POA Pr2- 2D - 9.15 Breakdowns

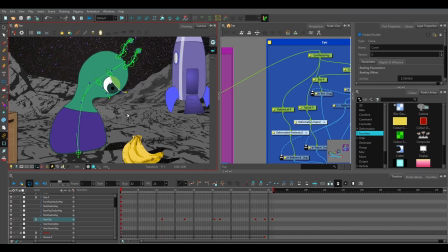So we got this motion happening, and then the next keyframe goes from here to here, right? And so this is where, if I'm watching it,
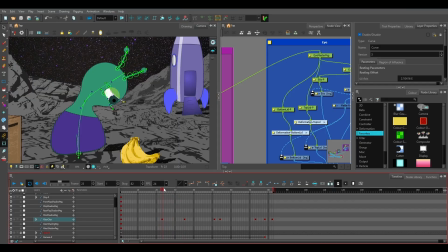like I understand what happened in between these two in the same way that I understand what happens on one panel of a comic book to the next panel of a comic book, right? The character's looking down, and the next frame, they're looking up. What I don't understand is what's happening right here in the middle. How does my character go from looking down to looking up?
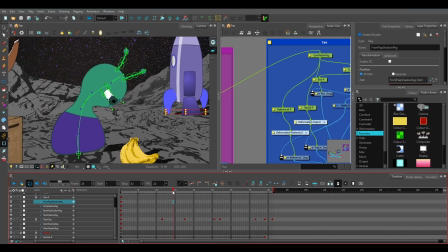And so this is where I have that opportunity to create that answer, right? Now, just to let you know, I can go in here and set this to a motion keyframe
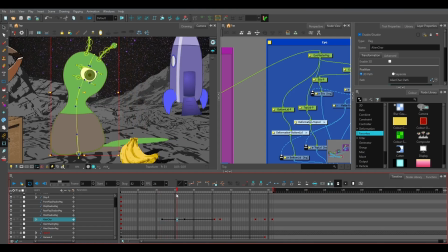and get like what harmony thinks might happen in that motion, but it's going to give me a very boring solution. Right? It's basically just going to blend from A to B. And I want something here where the character's kind of squashed down a little bit more.
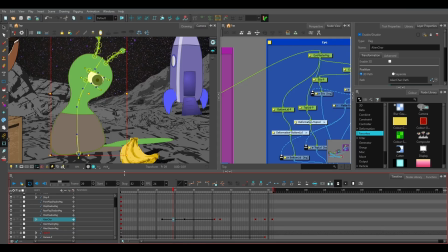I want to kind of angle the character's head around, right, if I can, like kind of dip it through this look, right? And so I can borrow this if I wanted to. I could hit F6, and then I could still go back to my stop motion keyframe, and I have a keyframe there, right?
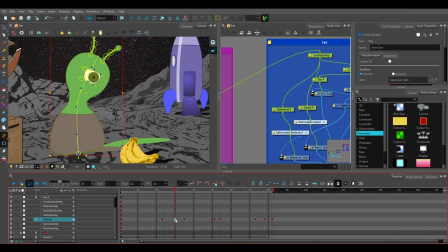And even if that's not where I wanted it, even if I wanted to grab that and move it, say, back one, I can do stuff like that and give me a starting point, right? So let's try that. I'm going to push my character down into a little bit of a squashed pose, right?
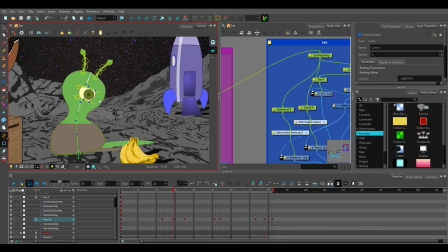And then I want to try to make it look like my character's eye is sort of like he's kind of rolling his head forward. And I'm going to do that by moving the entire eye down and, moving this entire eye down. And I'm also going to move the antenna down.
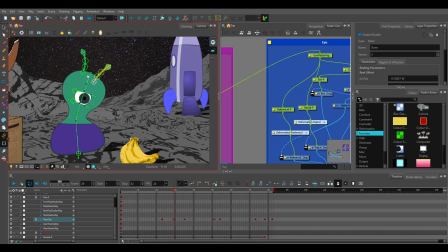So if I do this, and sort of maybe drag the antenna a little bit, what it looks like is the character rolled their head forward, and now I'm seeing the top of the head just a little bit more. So I want to drag these antennae as the character's head is going around,
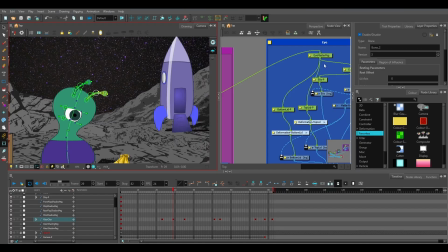and to make it look more like the eye is dipping, I want to continue pushing that eye down just a little bit, but I want it to maybe get just a touch bigger, just a little bit, and then I'm going to change these
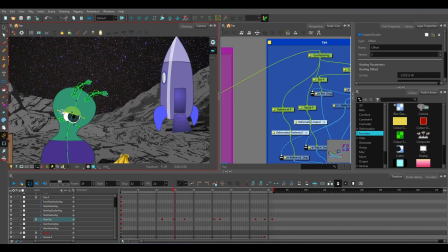eyelids to make those feel like we're seeing the eye from the top a little bit more. So I'm kind of just sort of faking this idea a little bit of the eye being lower, but let me deselect everything and click this pose just so you can see that.
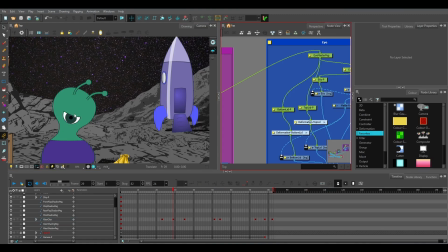So that does look a little bit though like the character is leaning their head forward, especially compared to the previous frame and the next frame. Oh, I'm sorry, I'm using the wrong keyframes. Start here, there.
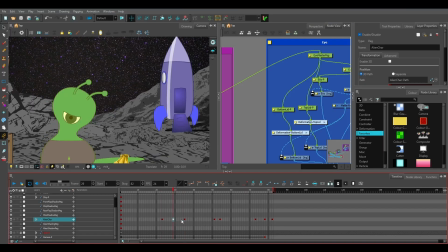So you see how that kind of looks like the character is dipping and rolling their head forward and then up, right? Now, I hold this up pose for quite a while before this anticipation down. So I think I'm actually going to angle that out a little bit. I'm going to kind of take this pose here.
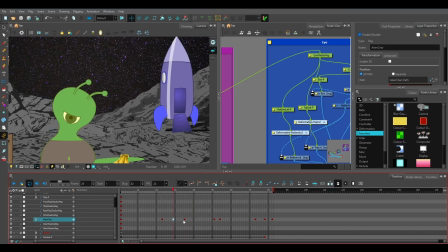Actually, let's make sure I keyed everything on this one first, F6. And then this one, make sure everything's keyed on that. And I'm going to copy it, Control C, and then just go out here, Control V, paste it in there. And I'm just going to try to make this arc even a little deeper to where when the character comes up here, this is like where they come back to.
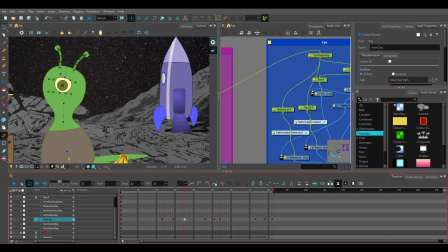So I'm going to have them kind of overshoot here a little bit, right? So for this part, oh, got too much selected there. There we go. There we go. Past. And I'm going to take the eye, move it just a little bit past here.
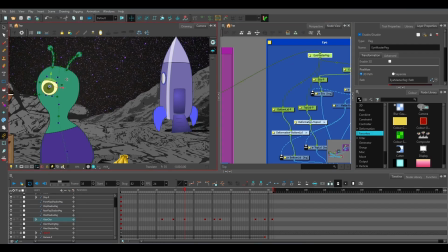Oop, move that a little bit past.